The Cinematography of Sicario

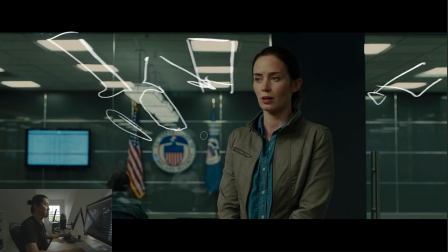494s
There's something to be said about adding reflections on purpose and adding depth and adding, practicals. Practicals is one of those main things you're going to see in this movie and a lot of movies that help sell the lighting. And it tells a lot about the environment. Practicals are an opportunity. Reflections are an opportunity to tell more about the scene.
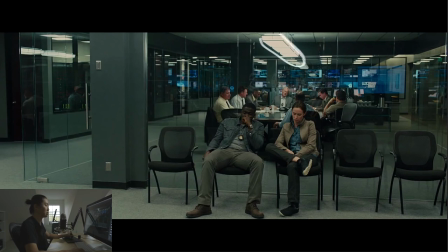512s
Here's a wide shot just to help you understand it. Here there are some fluorescents in that room. There's some further back in the world. And then the glass, they're reflecting all over the place. Where's the camera in the scene? Where's the camera reflection? Maybe they painted it out. There's a good amount of visual effects in this movie, but we won't dwell on those. We'll kind of look at the high level visual effects or not.
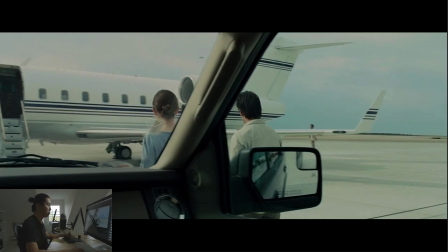530s
This is a kind of cool look at composition and how we use it to introduce characters. This is actually a shot where he's in the car in the car as it's moving. Or no, I think they get out of the car and he stays in it and operates. I'm pretty sure he's operating handheld. Or maybe they're driving.
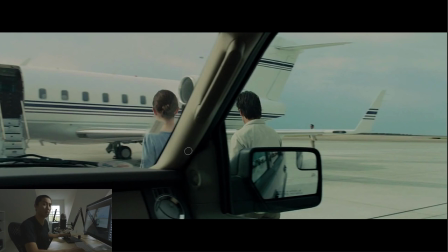547s
It doesn't matter. He's inside the car, and we have a lot of in-car point of views. It's a very documentary approach to filming this type of thing. And he mentions this character over here, who turns out to be obviously very important to the story, but this is the first time we see him. So it's motion blurry. He's really little. He's blocked by this, and we can tell that they're looking at him.
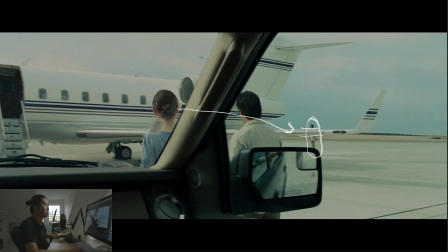565s
So we're introducing his character. Cool composition. He's really small in it. I think it's fun.
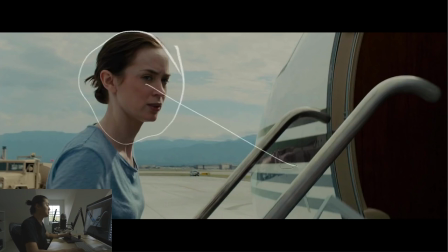571s
Here, this is her looking at him. He's this direction. Not much to say.
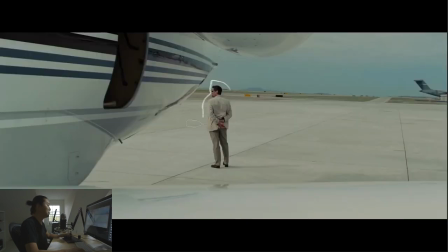577s
It sets up this shot. So again, he's facing away from us. This plane eventually occludes him as the camera moves. The plane goes in front of him. This wing's cutting it off. Just really fun composition.
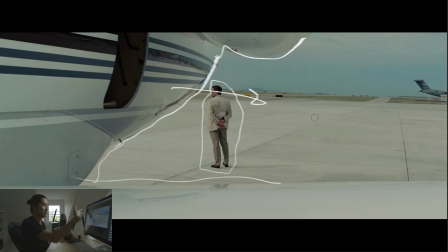590s
And it just kind of talks about how like kind of far away he is and how there's a barrier of this plane between her and him. That's what's going on with the composition here.
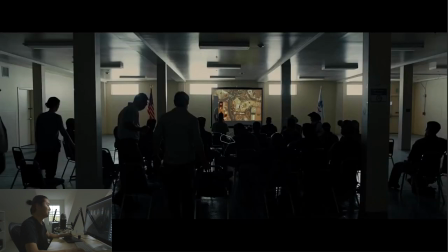599s
Very strong use of that. This scene is very cool. Very big use of reflections, I would say. So this room has no lights on, and this is what it looks like when you walk into most scenes, daylight lit scenes in a room. So if you're like going to scout a location, you're like, okay, guys, turn off all the lights. It's going to look like this.
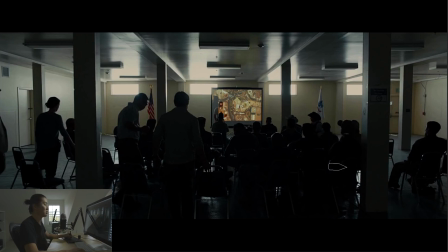616s
And in this case, they're really banking on the fact that this floor is reflective, because you'll see like this here, here, here, here, etc. These windows are essentially reflected in that, and it's lighting it for free. And then same with the ceiling. The ceiling is also reflective. So that's how this scene is so bright, even though there's basically no lights on it.
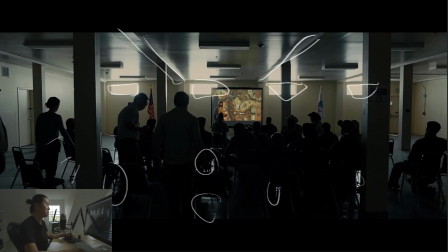636s
It's just these 4 window banks lighting the whole scene. You know, the amount of direct light on anybody is very low. You can barely see any direct light. It's all reflected light, and these columns as well are reflected light. So I thought this was a really cool scene. Probably gonna have to build it in 3D.
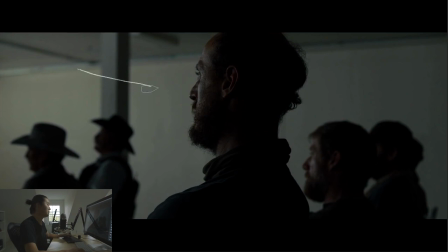651s
Again, this light on him is mostly reflected light. It's not direct light. I will do something a little bit more concrete on that, but that's the type of lighting you're seeing here. So if you're looking at this field, what is this? First of all, this is silhouette.
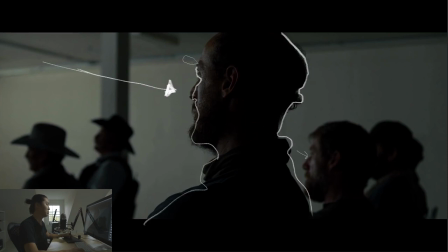668s
He is essentially completely in silhouette except for the reflected light from the window, but they're allowing the light to hit the background. So we have the light hitting the background, but it's not hitting the people. And that's how you make a silhouette.
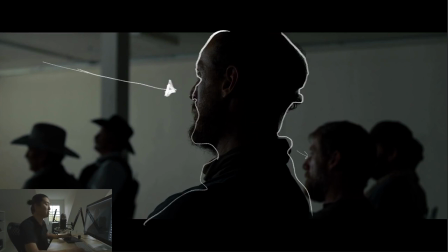681s
That's one way to approach it. This is a very cinematic way of lighting. Most people, when they're beginning, would feel like, oh, I need to turn lights on in this scene. But you'll start to realize as you're going for these type of compositions, because lighting is composition in the end, that simple lighting from one direction will start to give you this type of effect where you have a strong silhouette
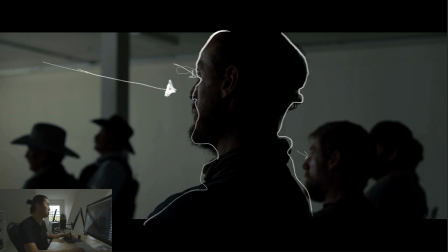701s
and reflections if you choose. You could add a little bit more local direct lighting on him, but that's what's going on in this scene.
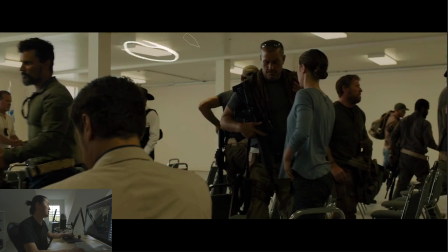708s
Here's when they turn the lights on in the room. Again, these feel like, I would guess, like 4300 Kelvin fluorescence, that sort of thing. Don't flame me if you know exactly what's in there because you're on the Roger Deakins forum. I really don't care at all. So the fluorescents are on. They're a little bit warmer than the daylight coming through here. So the daylight would be like, look at that brush size.
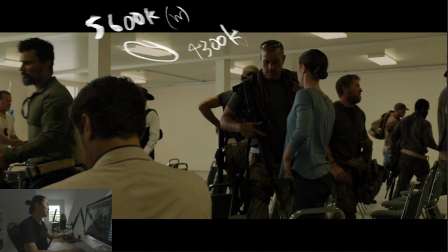727s
Would be 5600, and that's going to be white. So when you have fluorescents that are 4300, they're going to be warm. W is not, and why it didn't work out. But anyway, they're white balanced to daylight with some warm fluorescence in the room, and this is what it looks like.
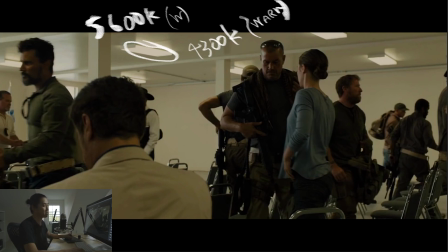743s
Kind of gross, but on purpose gross and realistic.
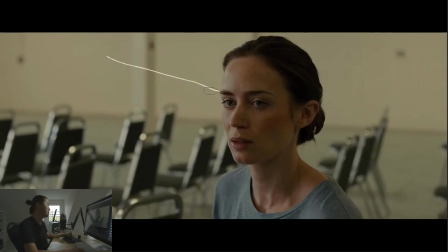748s
Let's see. We are looking at a close-up of her with this. So we have the direct and reflective white window light, and then from kind of just like this overall ambient area, there's some warm light coming from the fluorescence, but I don't believe there's any fluorescent like directly above her.
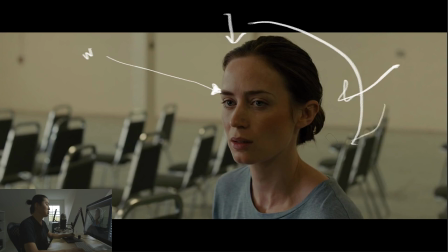766s
When it comes to composition, there's one thing I would just want to point out here is that repeated shapes is very strong. So if you come from a design background, you'll be aware of this. Repeated shapes, humans really latch onto that as far as structure.
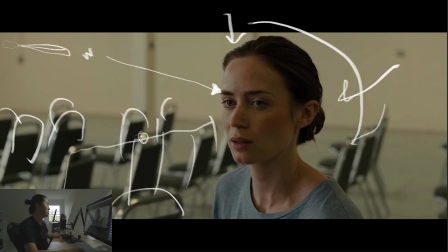779s
And then things that are reflective, this is likely a highlight from, I'd say, a fluorescent up here is making a very strong highlight. And out of focus, that turns into a bokeh. So those are some of the things going on here. Pretty standard right on the third composition, even for the eye line.
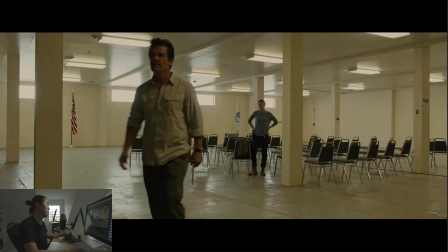797s
But the lighting, it's pretty cool. This is the daylight mixed with the warm fluorescent banks. I like this a lot. The fluorescent banks with this white paint reflect into the ceiling, and as do these windows. He's getting a little warm fluorescent light.
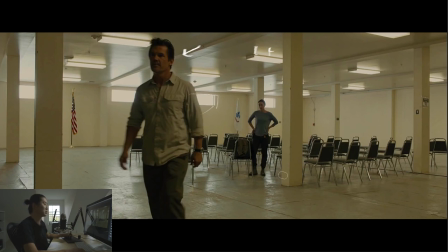813s
Very natural, like you would think that this would be kind of a disgusting, gross scene, but that's perhaps what they're setting up. But still, I think the Alexa or plus the coloring, whatever's happening here, it's just a cool look, and it's simple.
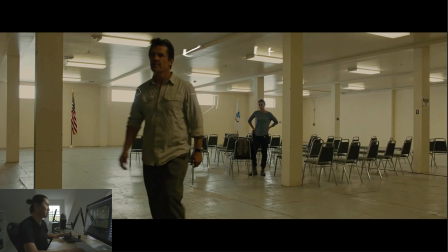828s
It's like 12 or 16 fluorescent banks and windows. What's outside the windows pushing in, maybe it's like a 12K through diffusion through each one. It kind of doesn't matter. Or it could be natural daylight. I doubt it because you want consistency. You don't want the sun coming in and out on a movie like this.
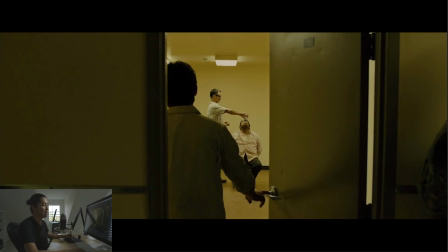843s
We are at part 3. And after part 3, we're going to take a tiny, tiny break, really short one. So here is an interrogation scene, again, lit with completely overhead fluorescence. And we're being introduced with the door opening, which is cool. It's like that sort of effect.
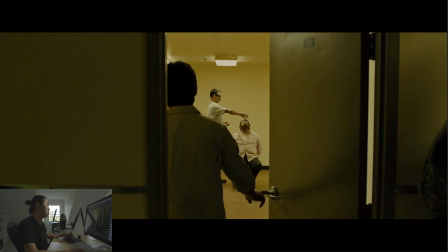858s
Really strong, works even on high-level movies. So inside this is kind of gross. It's hard to say if the walls are white and the fluorescents are warm and they kept the 5600 white balance, or if the walls actually are a little bit warm themselves. Doesn't really super matter.
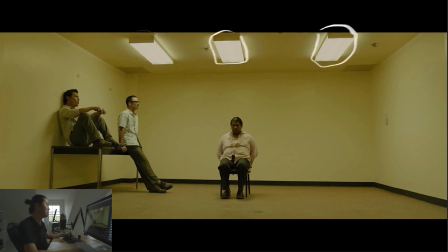874s
This whole scene, this white box, which is like the quote-unquote DP nightmare to light, is lit with 3 fluorescents overhead, and there's still depth in it. He still has a silhouette because he has dark hair. His body and chair occlude the light coming down, so these are in shadow down here.
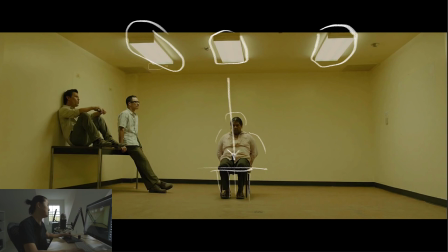891s
And same situation here. He is pretty much being backlit, even though this light's kind of in front of him. It's pretty much coming from the back. And the walls like that. And because of the back caps on these fluorescents, this back wall has kind of this feathering happening.
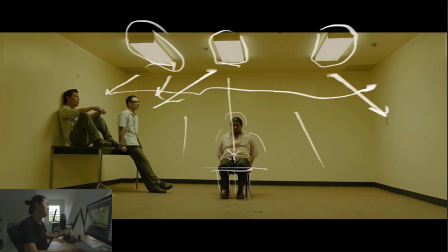905s
Like up there's dark and then it gets brighter here. It's pretty cool. How do we make a simple scene still cinematic? This is an approach, and it's simple. Like you're like, oh, that makes so much sense. It's so simple to read.
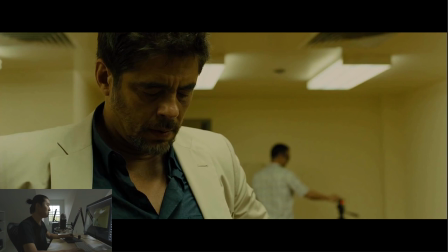920s
A lot of the times, the simple solution is the right one. A close-up with questionable things happening in this scene. He's turning off the camera there. Very cool. Out of focus action. Out of focus background action. Very strong for cinematography to communicate action and things happening very quickly. Not only are you communicating how
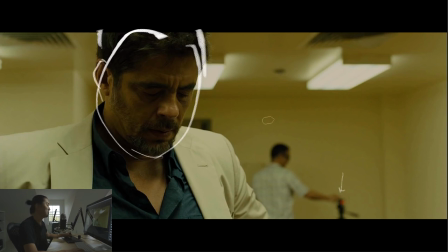939s
angry he probably is at the guy he's about to do stuff to, we also are communicating that there's something happening in the background. He's turning that off because they don't want record of that. And again, the fluorescents, I guess maybe there's 6 in the room at this point.
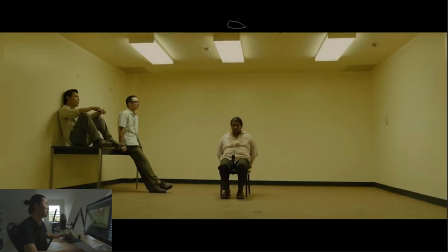952s
So it seems like they had these ones on, but perhaps had the other ones that are like up here off.
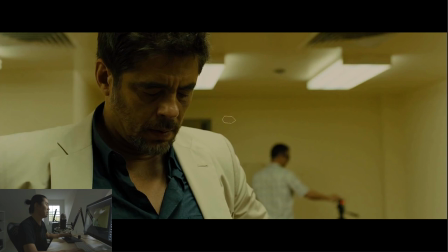958s
And then maybe they left them all on here because we see that he is pretty top lit, his hair here and this nose shadow here. And then there must be one up here as well because that's kind of casting here.
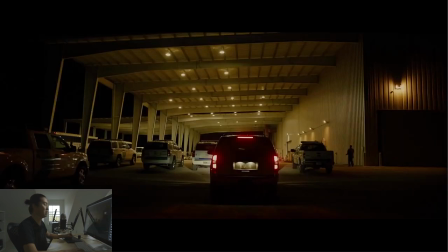973s
So that's the lighting for this scene. I thought it was really elegant despite trying to be kind of, off-putting. A similar tone here. All practicals, right? Like this is a industrial practical, another industrial practical, and they're all like this kind of, I'm not even going to try to guess like the type of light it is, but some sort of like